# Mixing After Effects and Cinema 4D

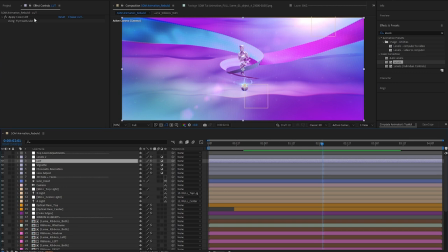You come over here, type in LUT, you drop it in, and then it just gives you a place to a box to pop up to go searching for your LUT. And I've got one of these old ones that I like to use from many years back.
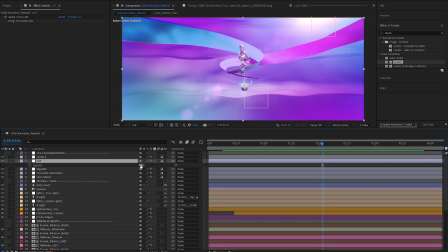But if we look at here, I do just want to say with a majority of LUTs out there, they intentionally make them very strong.
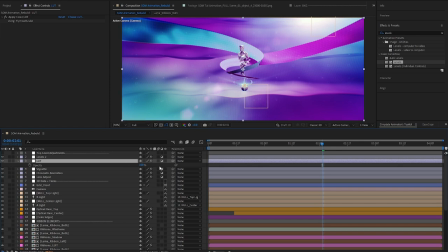Right. So if we look at our LUT out of the box here at 100%, it is a ton. And you'll see in a color LUT, there's no actual options there other than choosing the LUT that you'd like to use. So what I like to do is really drop those back. And even there's sometimes where I'll pile up a couple different LUTs.
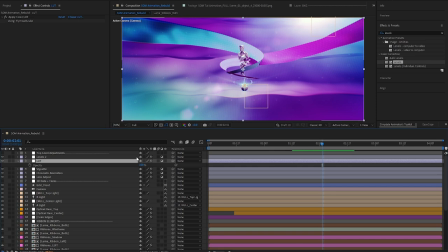Again, just very subtle layers at 10%, 20%, 30%. And it's not necessary. You know, there's more efficient ways to do it for sure. But I really enjoy it because it can do some heavy lifting and lead to spaces and places that you wouldn't be picking or going into otherwise just doing a standard color picker.
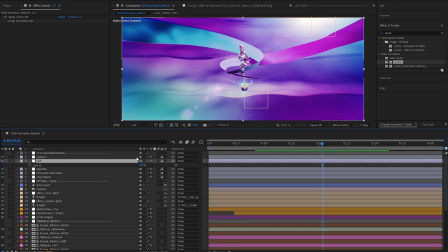So just one of those things that I enjoy doing that I think us 2D people could utilize a little bit more when we don't have brand colors to adhere to or brand guidelines to adhere to.
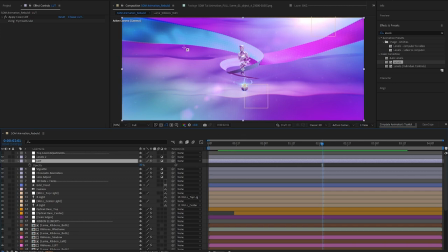So I'm going to control Z that, get it back to 30%. And that gives you a look at our top level adjustments. You know, as I mentioned, I now consider this our single piece of footage.
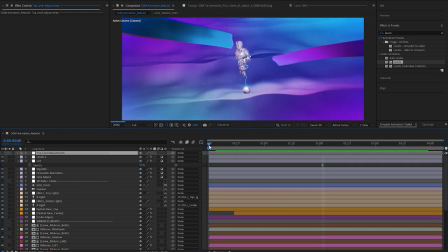And on top of that, as I was going through here, it's really just feeling a little flat to me. You know, again, there's not much going on within the foreground. There's no motion blur.
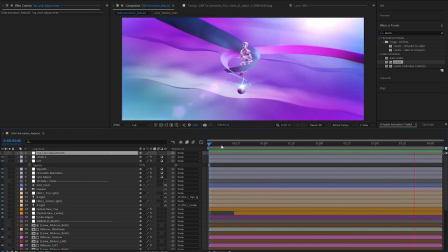So we've got these crazy fast, you know, crash zoom at the end and a pull out at the beginning.
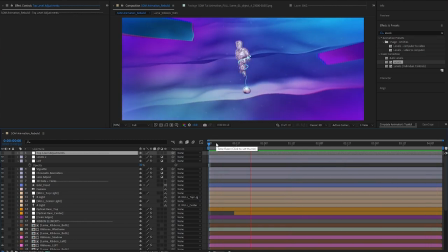And so I wanted to be able to address some of those elements.
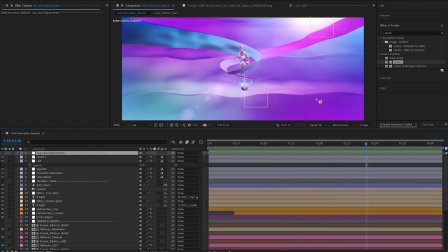And another one of the big ones was because there was no foreground elements, it felt a little flat.
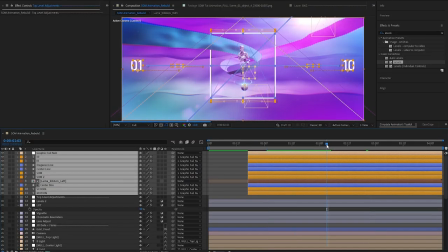With our graphic elements here, I'm not going to dive in a whole lot to the design idea here,
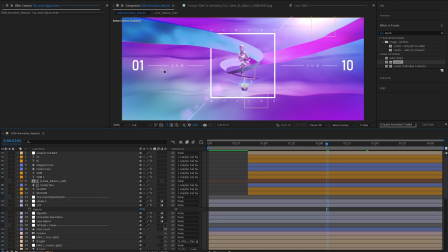but you know, I put these together, decided to ground it in school of motion and symmetry. So 0, 1, 10, why not? But I've got those animated.
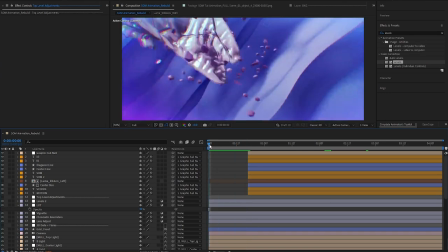As you can see, I really, you know, the animation timing and the beats of your animation that you come through on this.
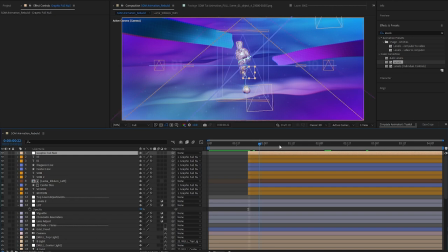I knew we've got essentially our first action's camera pull out, second is snap in, third is settle, and fourth is crash zoom in. So what I wanted to do is actually tie this animation together so that we've got supporting elements on one another.
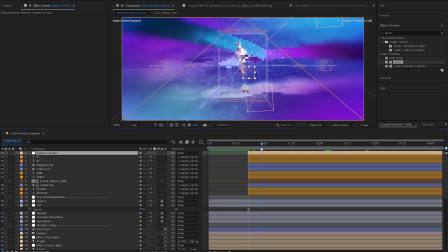So what I had was on this kind of snap in on our ribbons was when I thought we could initiate this graphic element coming outward.
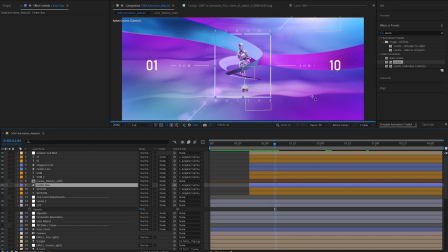Now, if I come down here, you can see I've got this on LumaMat, but actually when I was designing, I originally had it like this.
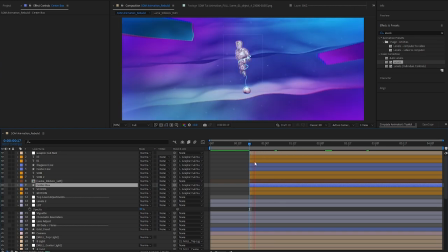And this is where separating out that left ribbon from our Cinema 4D render comes into play. Because when I first had this, it just felt a little flat. You know, it really did feel like we're just slapping graphics on top of footage.
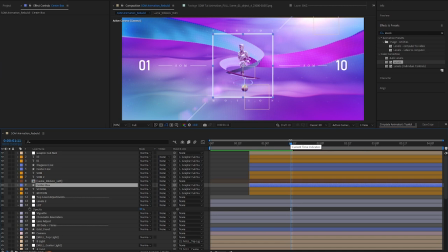And I really wanted it to be integrated in. Like I mentioned, this relatively flat feeling scene at the moment, I wanted more depth. So a really easy way that I was able to accomplish that was just bring in our Luma left ribbon.
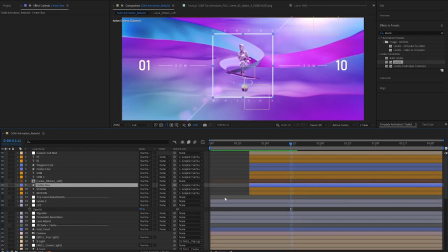And we just use that as a Luma inverted. So it seems as though, even though if I hit F4, none of these are in 3D space, it just, again, gives the eye something to grab onto to set us within this 3D space so that our graphic elements are tied to our composition,
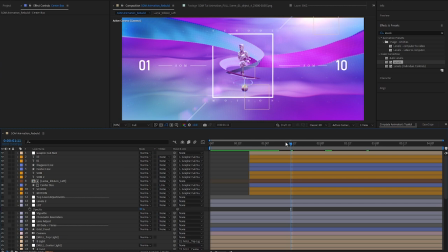our primary 3D render here a little bit. Very subtle thing, super easy to do, but definitely something you should consider within your scenes if you're doing this kind of 2D meets 3D type aesthetic, you know.
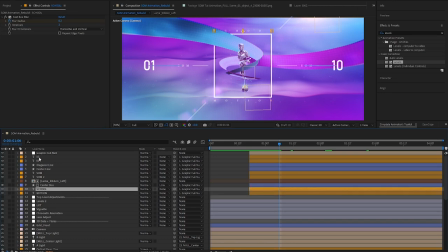So those pieces are there. That gives you a look. And just if you want to take a look at what's going on with the animation,
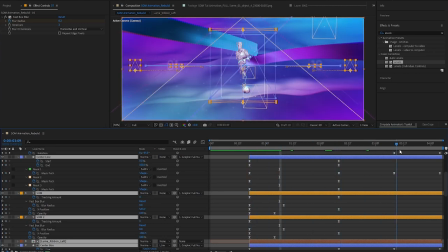we've got essentially our expand out, settle, and then we have the final expand outward if you look at the blue box in the center.
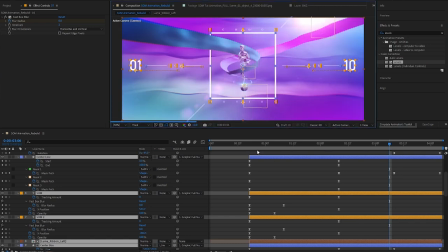And maybe we can drop this back so that it's a little more responsive. I don't know if that'll help.
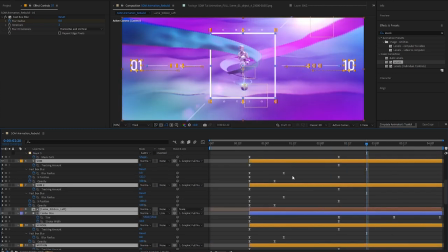Not much. But you get the idea, right? Push out, settle, and then snap back outward.
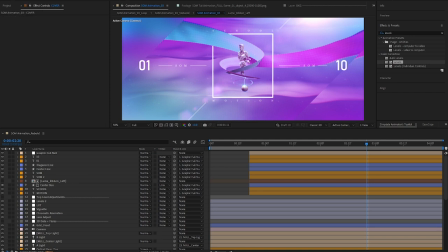And for another elements here, like I mentioned previously, we do have these pieces, and we'll copy paste these in.
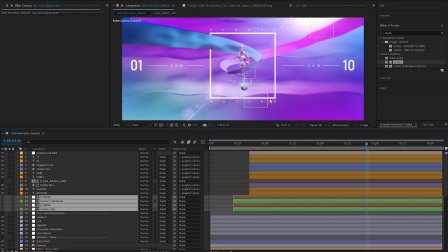And again, when I was looking at this composition, it just felt flat. You know, I'm going to go back to full resolution here. It just felt flat. I just wanted something a little more dynamic. So I figured I'd pick up on this element here, which is essentially just set at 45 degrees, which works well.
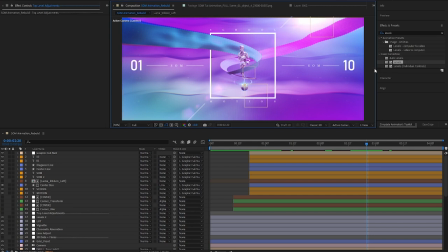You know, keep everything. We've got 90 degree angles everywhere else. Cut it in half. And I actually just took these corner transforms and essentially set them to a cover. And if we look at what's going on with our covers, we're just using those as alpha mats.
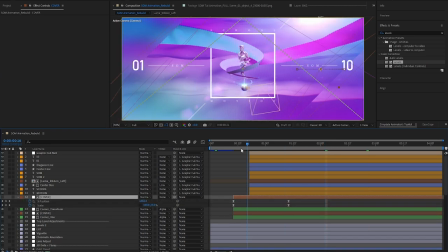And they're essentially, I'm going to hit U, they're essentially just expanding outward just slightly before to anticipate
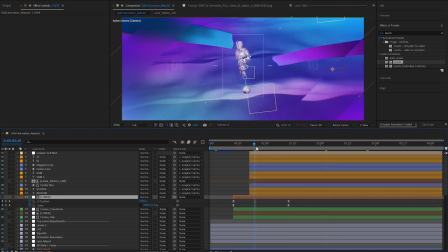our graphic elements here.
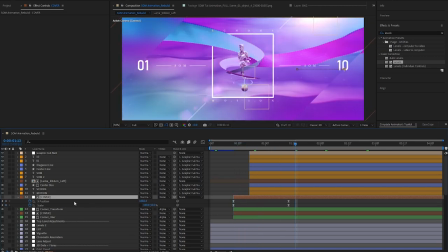But we're just expanding out where we're scaling up on Y because we've got it rotated,
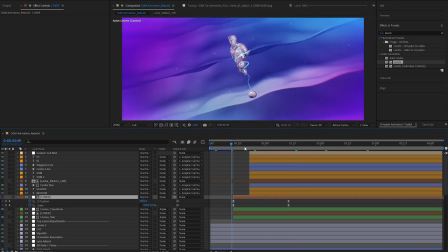and then we're moving on X here to push out. Now, when I'd first done this, I had our corner transform on both sides,
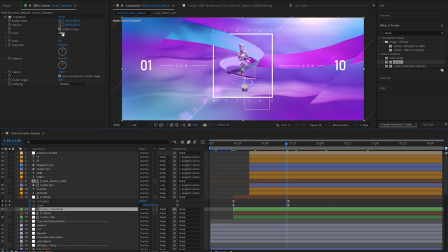which is really just the transform effect scaled up 22% from 100 to 122, and it just gives a nice offset. And when I had that on the other side, it didn't quite feel flat. So what I decided to do was actually just toss on Fastbox Blur.
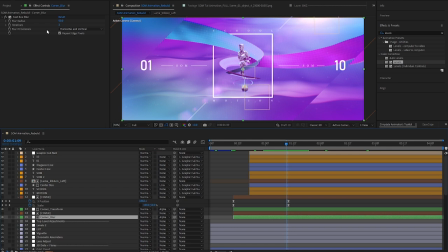You know, most people overlook the Fastbox Blur, but it is so handy for less computing power, especially with something like this where you just want to blow the thing out. And I really like the colors that get molded and mended there. You know, I really enjoy that kind of thing.
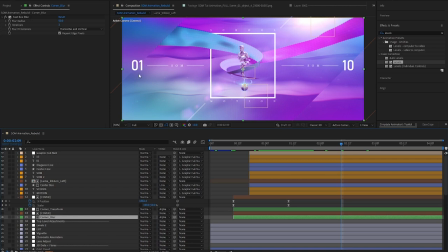Then just as a little design tip, you know, once we have come to our full lockup here, I decided they're expanding outward, but I decided to kind of ground them across the 10 and the 1 here so that we've got kind of some connecting reference point to everything else.
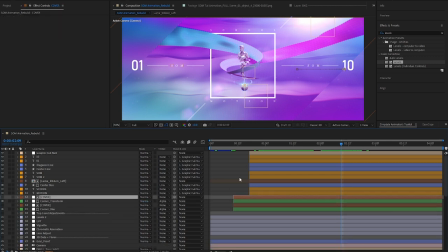So that's just a little side design mentality piece to use. I'm not quite sure the right word for that. So that gives you a look at that. Really, this shows you the full piece being built here.
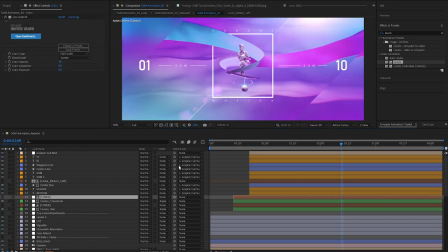But the last couple elements that we've got within our main comp here are the final icing on the cake, and it's very subtle.
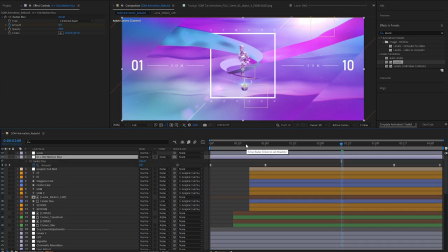But if we look here, again, I mentioned we did not bake in motion blur. You know, I wanted to keep it all standard out of Cinema 4D.
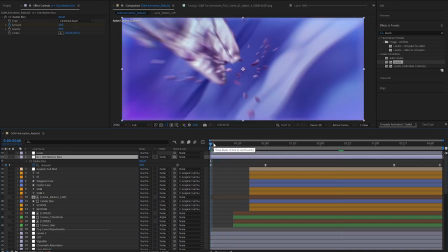So with our motion blur, what I decided to do was there's no point in sending out a different pass and getting fancy with it. Really, we've got a simple camera move, pull out, push in. So what I did was I just dropped on a radial blur, set it to centered zoom. And that gives you a nice faux motion blur coming in and out.
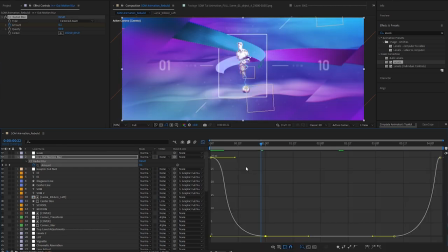And I kind of matched our curves here with the curves of our camera animation here,
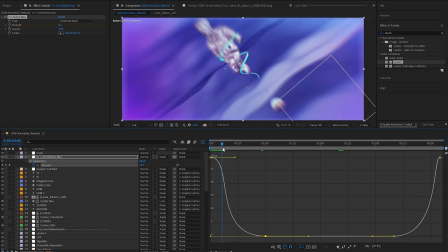where we kind of have a standard ease in and then a heavy ease out.
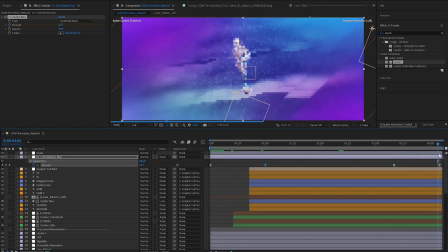And then, of course, just the crash zoom back out really pushes it further as well.
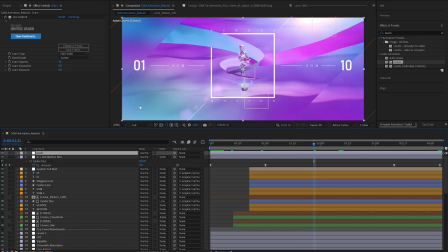And the final piece here, you know, again, arbitrary whether you need it or not, but I've got universe grain going on here.
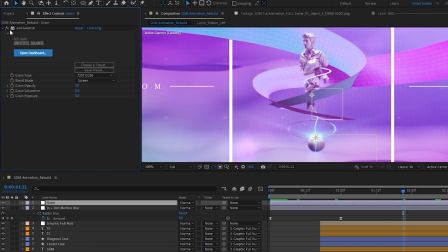You can also use the out of the box grain for After Effects, but it is a little bit heavier on your render time.
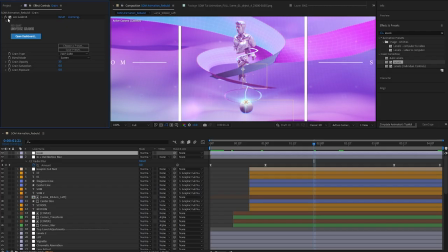So that's just something to be considered. So that last grain piece is just to tie it together. But, you know, it's just a nice touch on top to unify a little bit.
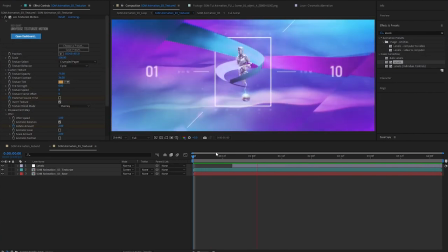So I did just want to throw in a tiny little bonus feature here. And really, this is 100% not necessary.
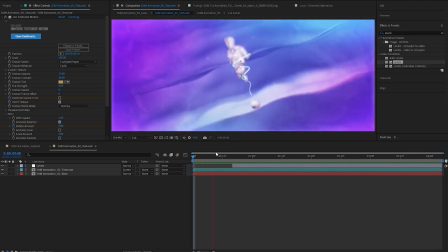But for those projects where you're either doing personal work or maybe you have a lot of creative freedom with a client project and you're looking to explore,
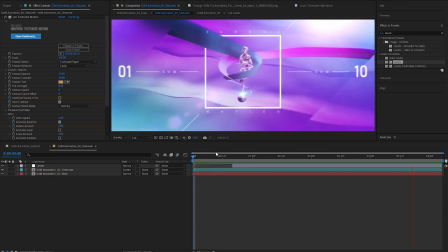one thing to keep in mind is we thought we had a done piece before, but if you notice here, I actually was just playing around just for fun,
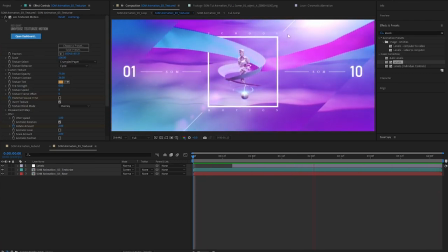really no purpose, and we end up getting this nice textury bit, which I'd stumbled into.